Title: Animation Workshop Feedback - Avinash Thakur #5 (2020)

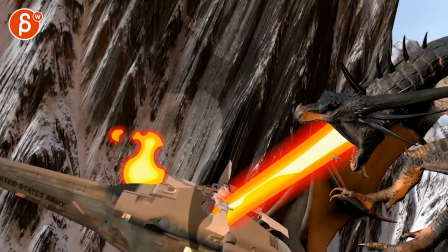[7:52]
yeah if you can kind of look at that it seems like a massive rotation over to its right and
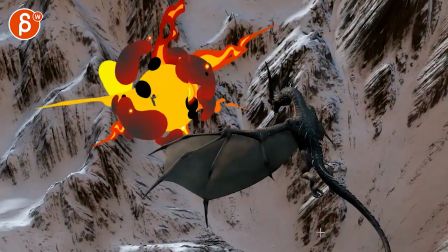[7:57]
then back with some back and forth watch out for that and then the body
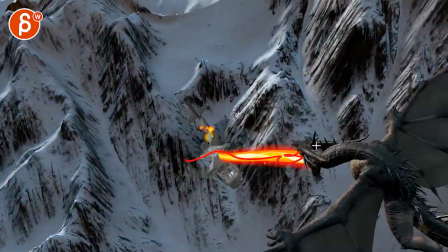[8:01]
I think for something that drops so dramatically fast I think again you could benefit from a more relaxed neck pose and body pose where the chest and the pelvis especially higher because right now what's happening is that this is a bit of a harsh kink right through there
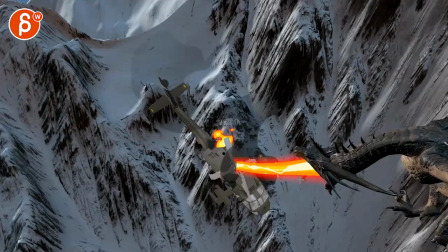[8:20]
with a big turn so imagine maybe you have to rotate the head down a bit and it's going to be tricky with the fire
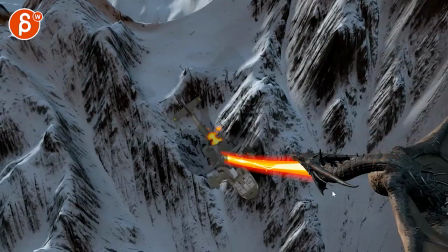[8:28]
but basically i'm looking at something softer in that shape so it's not so harsh
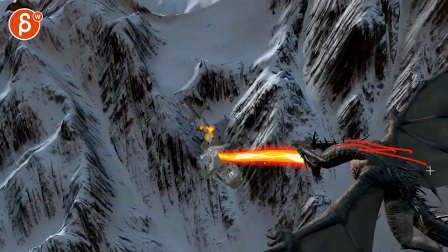[8:32]
here and with the body higher where the head and the
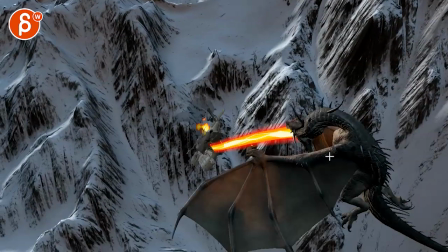[8:37]
chest are low and that pelvis is higher than all this once you go into this you
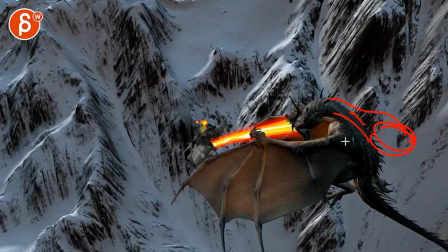[8:42]
can have a pose where the the pelvis is higher right and because you do you slam on the brakes with sound breaks with the wings
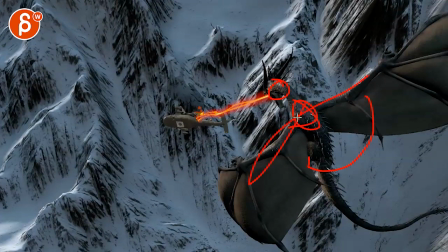[8:51]
all of that that's when this stops this stops with the wings and the pelvis overshoots and goes down to then land into something like this because right now we are already in this pose
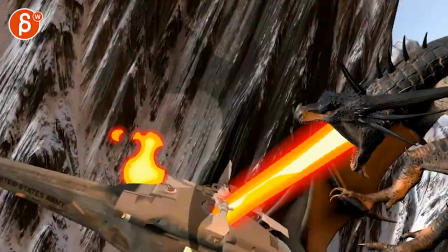[9:04]
and if i'm watching this it just feels like too much of a solid object despite a a stop you mean like we're dropping so
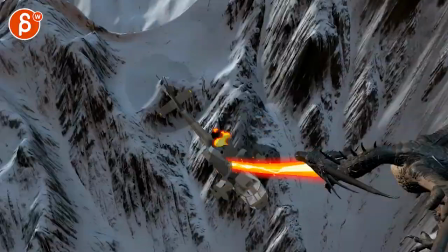[9:13]
quickly and then the body stops and i think it would be neat to show a bit more overlap and overshoot in any type of body part which to me
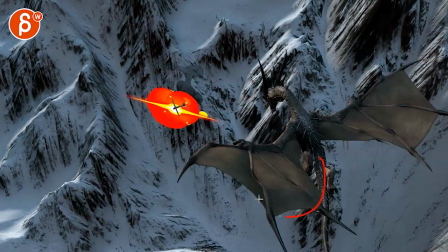[9:22]
would be the lower part of legs forward which you seem to have maybe a tail a bit more or it might even curl a bit more like that like there's a
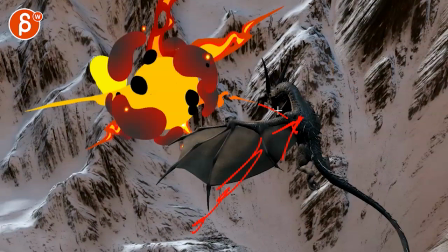[9:31]
pose where as it flies down right you got the head horns and it's a bit more like this that high and then
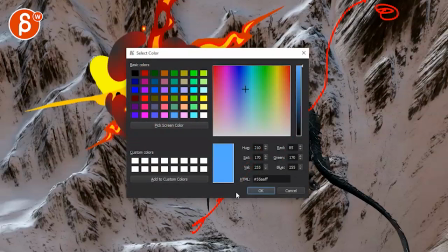[9:40]
as it's let me change fancily here color as it does the the brakes the head will
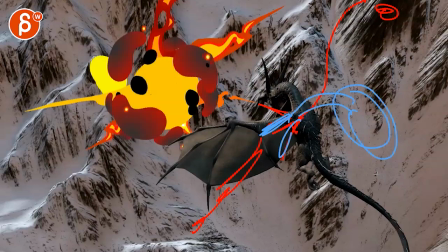[9:46]
be kind of here and then you end up with something more like that where everything
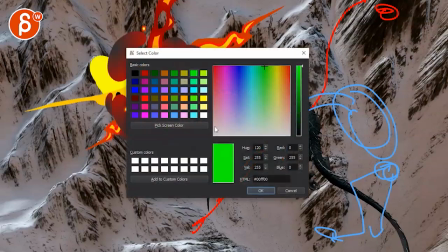[9:52]
ends up let's go even crazier whatever green where the pelvis
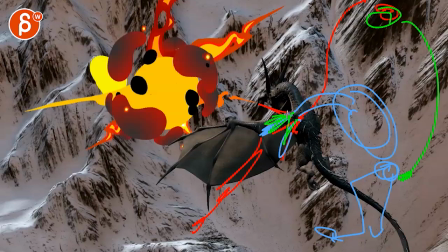[9:57]
rotates down while it kind of pivots along the head sides right so you got that change in the neck and then pelvis goes down i hope that makes sense so that like i said here it's a bit higher
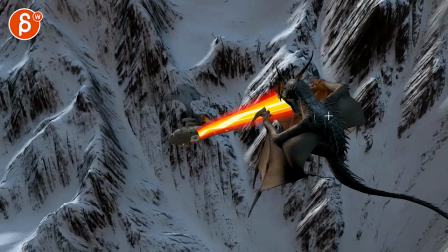[10:09]
chest and pelvis and then slam on the brakes that this comes to a stop the way you have it here and then the back side
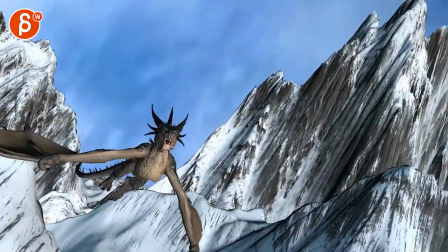[10:17]
has to overshoot it's a bit looser there yeah
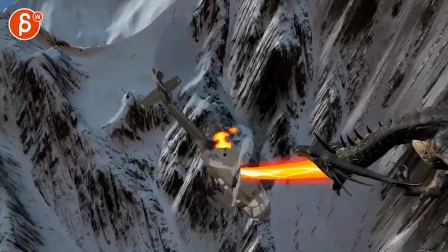[10:24]
I think that and
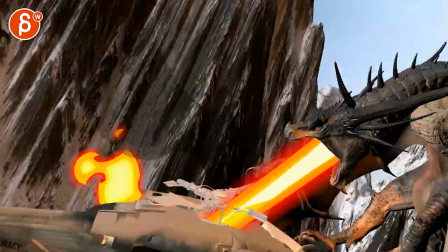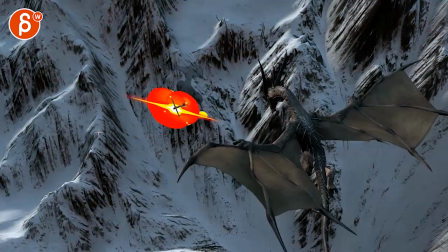[10:34]
I would probably in your shake do a bit more in X
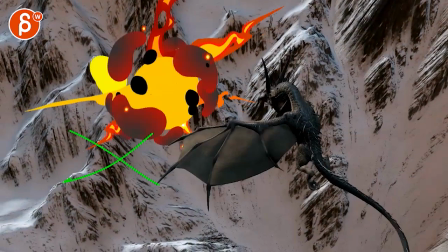[10:39]
and Y and less than Z it feels like that shake has a lot of horizon line what what monkeyness there it feels like a bit of a simple
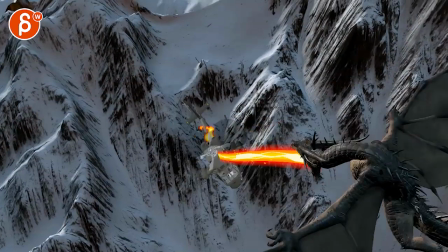[10:48]
one rotation back and forth shake doesn't
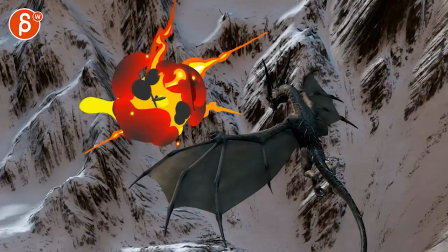[10:53]
have to be too huge it's going to be to me a bit looser and a bit delayed with more
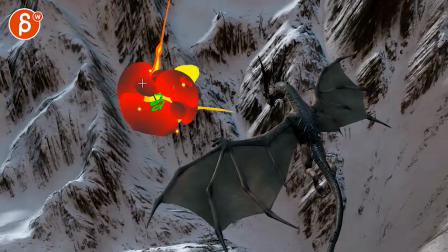[10:58]
turbulence because it's not it's fairly far away it's gonna wait a bit until
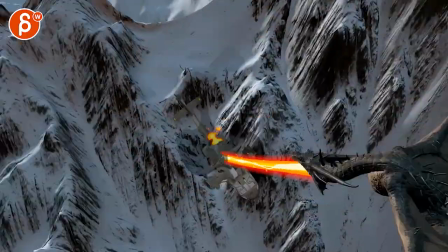[11:02]
either a shockwave hits the camera whoa or just a general kind of a disturbed shake versus tremor impact shake and
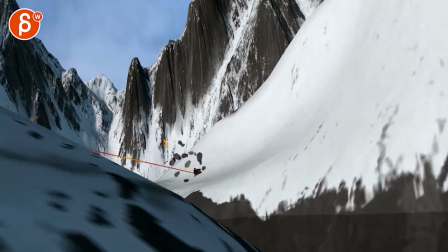[11:12]
then we cut out all right that's that thanks all right there's an email, you can sign up, you can start whenever you want, you can submit whenever you want, you get 16 submissions. Either way, a like and subscribe would be awesome. All right, thank you.